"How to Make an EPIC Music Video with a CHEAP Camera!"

As long, as I can film it on a super old camera. And he was happy to do so, I just don't think he realized how old that camera was until shoot day. Just a disclaimer before I get into the behind-the-scenes footage and actually show you the final product. I want to let you know that this was different. This was difficult and it humbled me big time. Because this is not easy. But it also reignited the passion that I have for filmmaking, funny enough. Because this is where it all started. and I proved to myself that you, even if you bought this old camera from nearly a decade ago, you can make beautiful stuff. It'll get you started. So if you've got a little DSLR, even if you got it in 2019 for Christmas, you're on the right path.
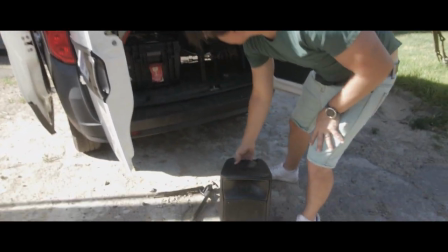302s I'm taking it back, yeah, I'm taking it back, you're f***ing this way, you need to relax, you're n***a just kidding, I'm loving the hate, I'm saying that.
So, there we were, with only a couple hours of light, Canon T2Y in hand, and zero budget for locations, props, models, none of that. So, what I did was, I went to the back end of a grocery store here in Johannesburg, South Africa,
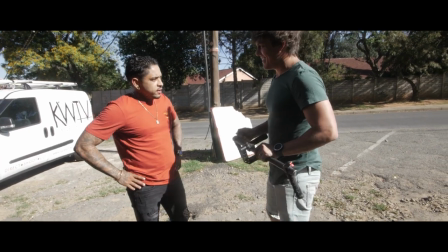324s
very close to my house, that I actually, like, spotted a couple weeks beforehand, and was like,
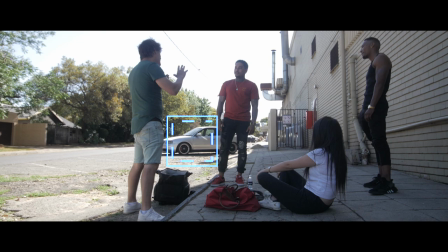329s
I could shoot something there. We also found a random car in the car park that we used as our backdrop and the most important thing for me to do Was to set up my picture
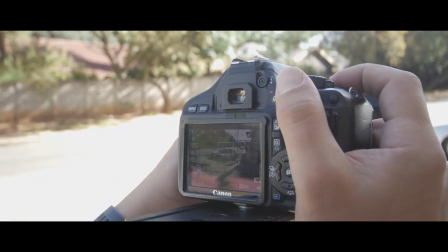337s
profile now on the Canon T2i It doesn't have any fancy log profiles So what I had to do on the Canon T2i is set up my own picture profile that kind of Emulated a log profile and essentially all it is is Going into your picture profile and bringing down the saturation
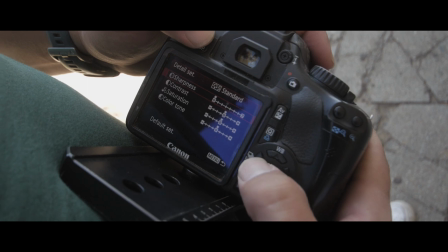355s
the sharpness and the contrast now the reason why log profiles exist is because they retain the most amount of information from your sensor. So instead of having a baked-in picture they give you a flat very boring looking like a profile.
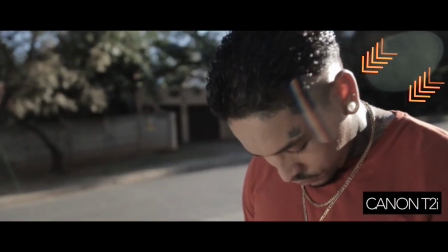373s
For the first shot I had the Sun directly behind Ash's head acting as a very harsh backlight and because
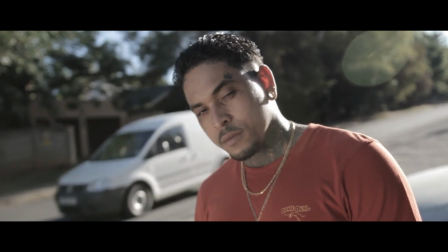381s
of that harsh backlight obviously his face was in shadow so I just bounced a bit of light into his face with a reflector board.
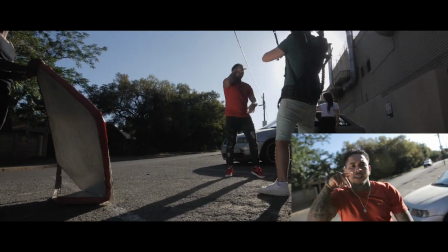389s
For this shot, I wanted to have a shallow depth of field.
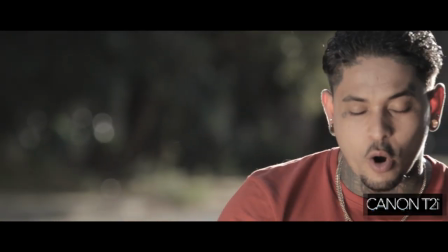392s
If you don't know what that is, well, it just means the backgrounds are a hell of a lot more blurry and the subject is more in focus. But when you put your camera to say an f1.8, like what I had it for, the shot, it means that it allows a lot more light into the camera. So what I had to do was stop down that light. Now typically, what you would do is you would get a variable ND filter which you screw onto the front of the lens but I didn't have that. I only have an ND filter made for a Mac box so what I did and it looks kind of stupid is I took this
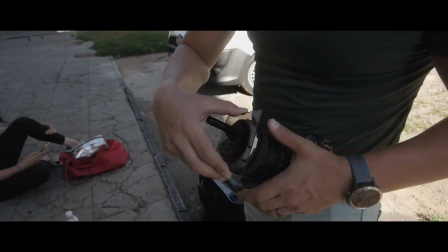424s
4x4 1.2 ND filter and I literally taped it onto the front of the lens. It looks silly but it works. By bringing down the brightness of the scene you are also able to keep the shutter speed at a responsible level. This is the last time I'm going to talk about the Red Dragon Cinema Camera but when it comes to weight the Red Dragon cinema camera or the Arri Alexa, they're quite hefty cameras and what filmmakers like about this is because it's heavy,
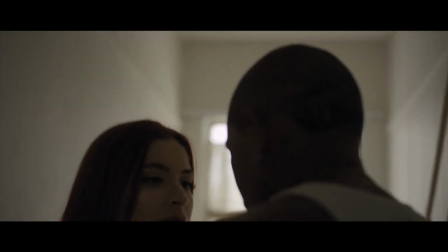453s
it actually allows for quite a natural sort of bounce to your footage when you're filming handheld shots.
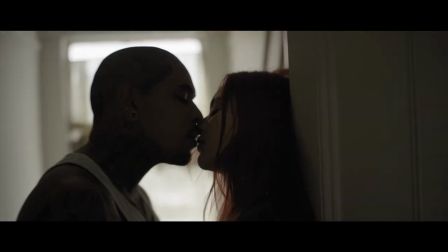461s
Because the Canon T2i is a very lightweight camera, you have to try and stabilize it with your elbows and any points of contact to kind of get the motion as natural as possible.
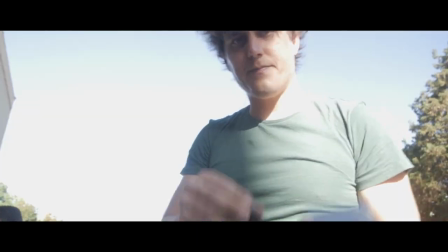473s
To resolve this, what I did was I took the ready rig strap and then attached it to the lens and then obviously took that strap
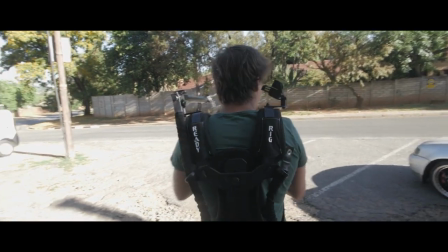479s
and attach it to the ready rig itself and to my surprise it worked really well